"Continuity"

Hello and welcome. I'm Bill Scheer. Today I'm going to talk to you a little bit about screen direction and continuity. Let's start with screen direction. This is simply the direction in which your subject is facing or moving, and it should not change between shots.
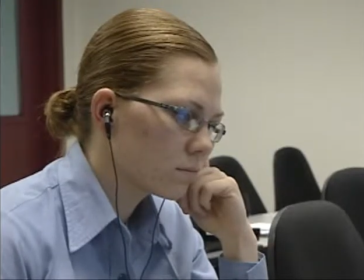[0:26]
In these shots, our subject is facing screen left to screen right.
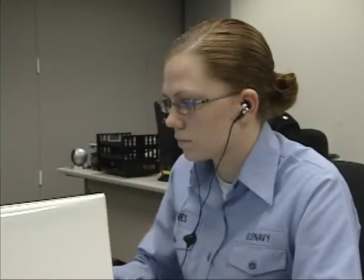[0:30]
Now, if we suddenly change that screen direction and make it screen right to screen left, like this, the result is pretty disorienting.
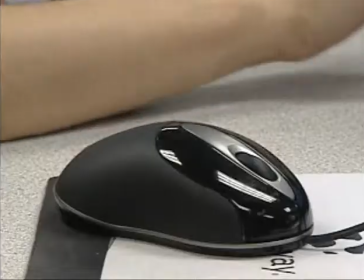[0:37]
But if you maintain clear screen direction throughout your story, your viewer will better understand what's happening. When somebody watches a TV news story, they're using those individual pictures that we edit together to create a mental picture of the scene.
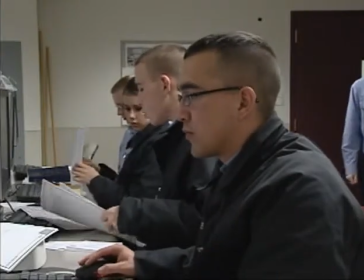[0:53]
But if you violate screen direction, like this, you disrupt that picture.
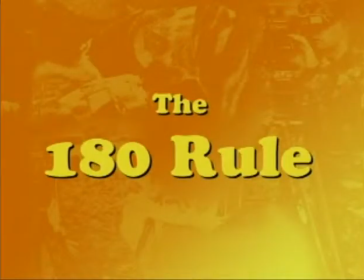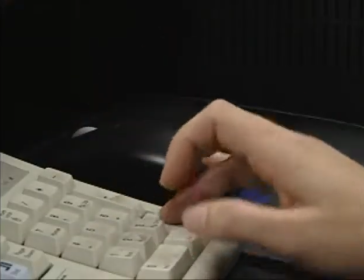[1:04]
So, how do you maintain screen direction? One way, called the 180-degree rule, is to keep the camera on the same side of your subject.
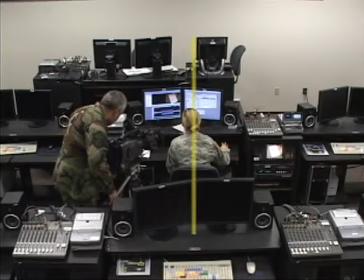[1:13]
So if you start on the left side of your subject, stay there. Imagine an invisible line right through the center of the subject.
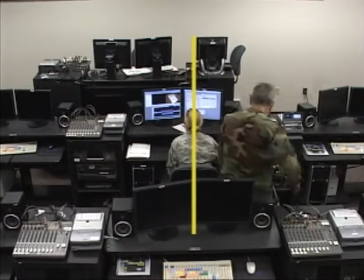[1:20]
If you cross that line, you violate the 180 rule, and this can make for some awkward video.
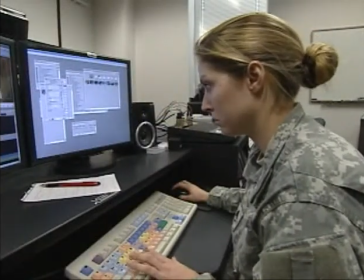[1:26]
Look how unnatural these two shots are when edited together.
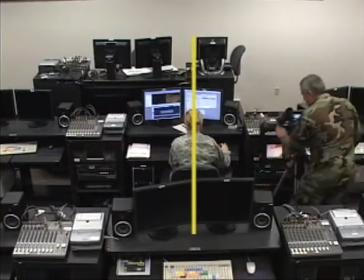[1:30]
Plus, if you avoid crossing this imaginary line while shooting, the editing process will be much easier.
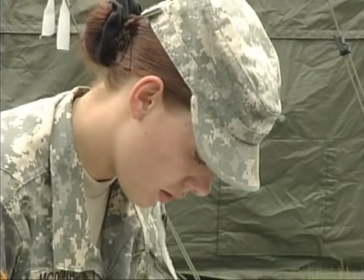[1:38]
Let's talk about the 180 in even simpler terms. If your subject's facing screen right in one shot, they can't be seen facing screen left in the very next shot.
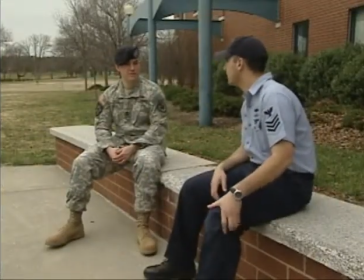[1:47]
The 180 rule also applies when shooting more than one subject. In this example, the invisible line runs between the two subjects' faces. As long as you stay on the same side of the line, in front of the subjects in this case, one person will always face screen right and the other person screen left.
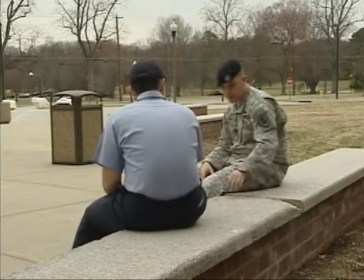[2:04]
But if we cross the 180 by moving behind the subjects like this, notice how jarring it looks to the viewer.
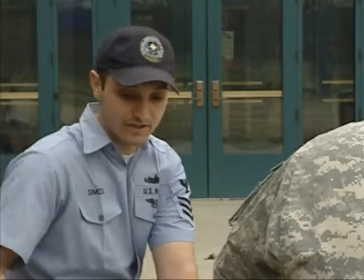[2:11]
Our subject who had been facing screen left is now looking screen right, and vice versa. Now, does that mean you can never cross the 180 while editing, or you can never allow your subject to change screen direction?
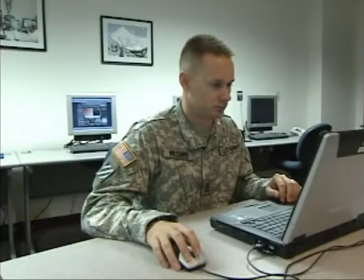[2:24]
No. As with all rules, there are exceptions. If you want to change screen direction, let your subject complete the change on screen, like this.
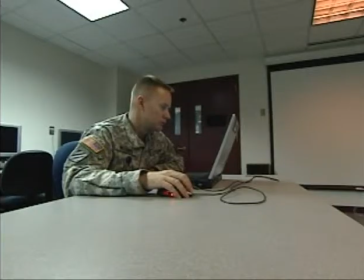[2:33]
Or if you started shooting on one side of the 180 and you're suddenly forced to begin shooting from the other side,
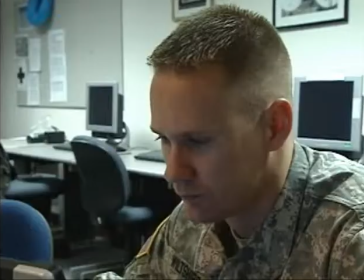[2:39]
a transition shot lets you move to the other side of the subject without confusing the viewer.
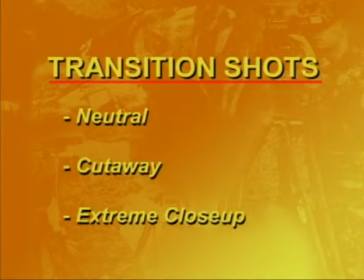[2:45]
It's actually pretty easy. You have several types of shots that can act as transitions: neutral or head-on shots,
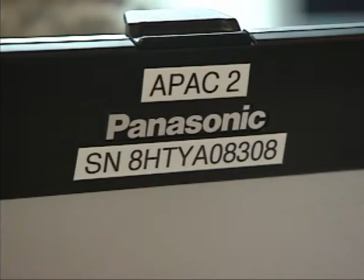[2:54]
cutaways, and extreme close-ups.
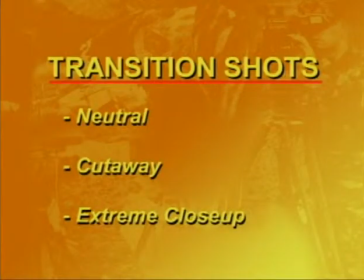[2:57]
If you use these shots properly, you can move to the opposite side of your subject without distracting the viewer.
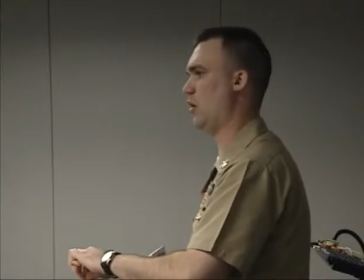[3:04]
But what if the person you're shooting changes direction and you don't catch the movement on camera?
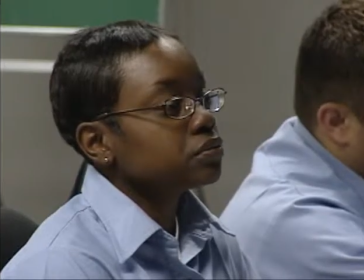[3:10]
Your best bet there is to insert a cutaway to separate those two shots that have opposite screen direction.
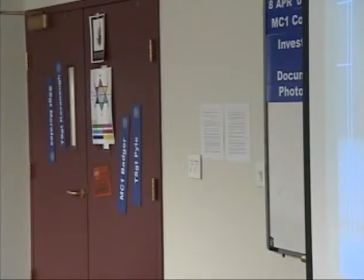[3:18]
Or you can let your subject move out of frame in the first shot, then pick them up in the next shot with the opposite screen direction.
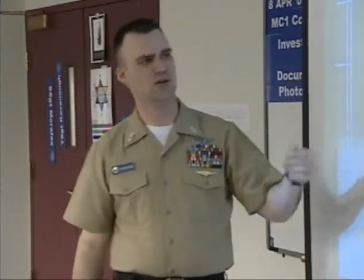[3:24]
The whole idea here is to cover any breaks in screen direction so they don't confuse the viewer.
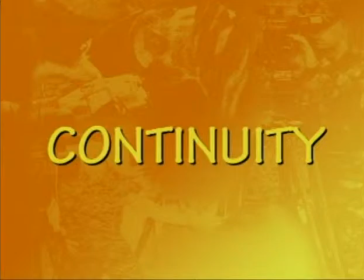Another key factor to consider when trying to help your viewer develop that mental picture we talked about is continuity. This is simply maintaining a smooth flow between the shots.
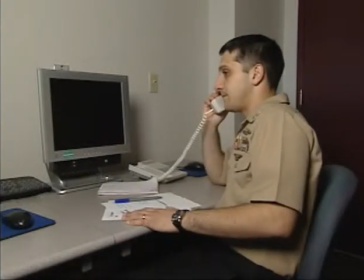[3:50]
For example, a subject shouldn't be answering a phone in one shot, then writing on a whiteboard in the next. An extreme example? Sure. But the same principle applies no matter what your subject is doing.
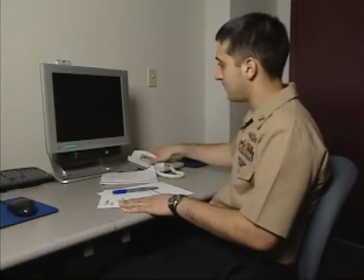[4:02]
An easy way to maintain continuity is to allow the subject to move into and out of the frame.
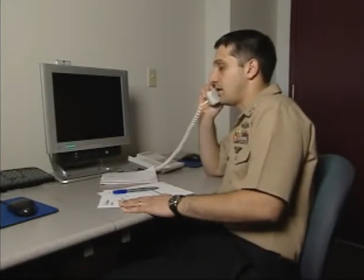[4:08]
For example, in this shot, we see the subject already in the frame.
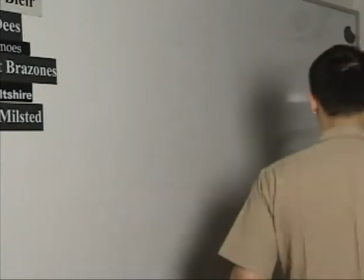[4:12]
If we allow him to move out of the frame, we can cut to another shot of the subject moving into the frame, and that maintains continuity.